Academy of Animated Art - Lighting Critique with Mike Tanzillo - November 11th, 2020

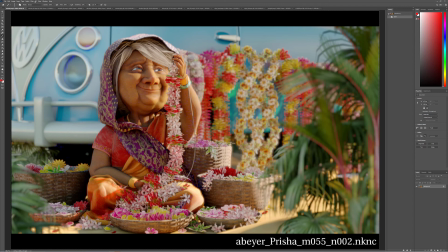16:38 The one area that I think that you can really continue to push, I think that you can push the key light brighter. Like if we look at the levels here, you can see that there's a little bit of peeling off the top. And if you look like down in here, these feel a little bit clamped. You can push that a little bit higher.
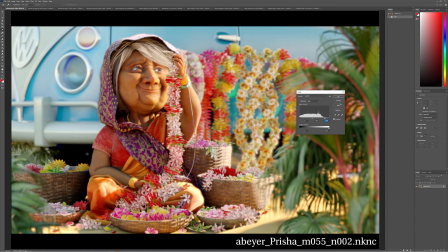16:56 And now, actually, let me do this way. And now what we can do is do that and compare it to the original here. Boop, boop, boop, boop, boop.
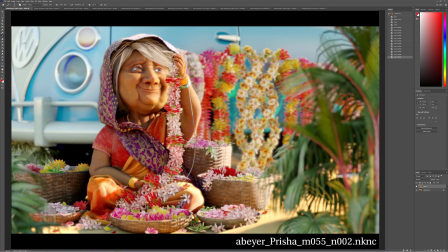17:13 And now that's feeling a little bit sunnier, a little brighter, a little happier. And then you can also, I would push the warmth just a touch more. And it's up to you whether you want to go more in the yellows or in the reds. I tend to favor the reds a little bit.
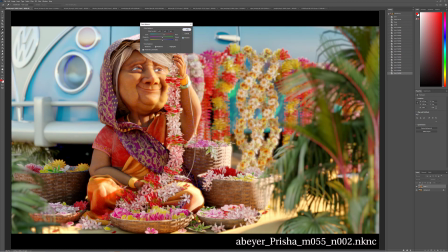17:33 Maybe a little less magenta. There we go. So now we've got this versus that.
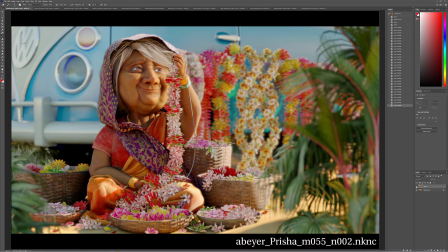17:43 And what was the other thing I was going to
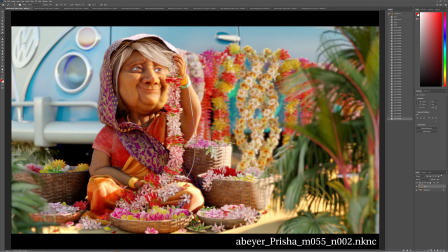17:45 say? I think that these plants here can go a little bit darker and allow that to fall into the foreground a little bit. And one thing, I like her skin tone here. It feels a little different than her arm.
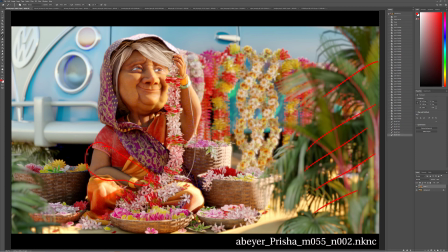18:03 It's basically like this arm feels a little dark and a little green. So I would warm it up, especially since it's got all these warmer components around it. There'd be a little bit more warm light bouncing in there. And lastly, just watch out for I don't know what this is. There's some like purple speckles, kind of noisy speckles in here. Just watch out for that.
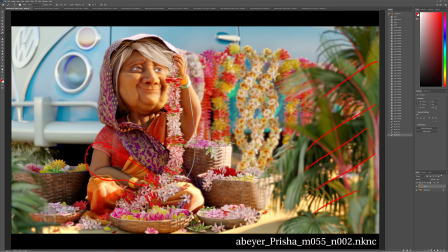18:22 I'm not quite sure what's causing that, but keep your eye on that. And I think you're all good. So that's it for today. If you guys have any questions, let me know. Again, I probably didn't mention this at the top. I did not. But we're doing the Foundry bundle. So if anyone wants the Nuke, Katana, Mari, and Moto license for a year for $160, let me know.
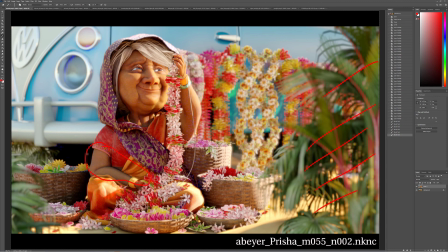18:41 And I will make sure to get you guys signed up for that. Let me know by Thursday night, because I'll probably put the order in on Friday. All right. Happy lighting, everyone. Talk to you all soon. Bye.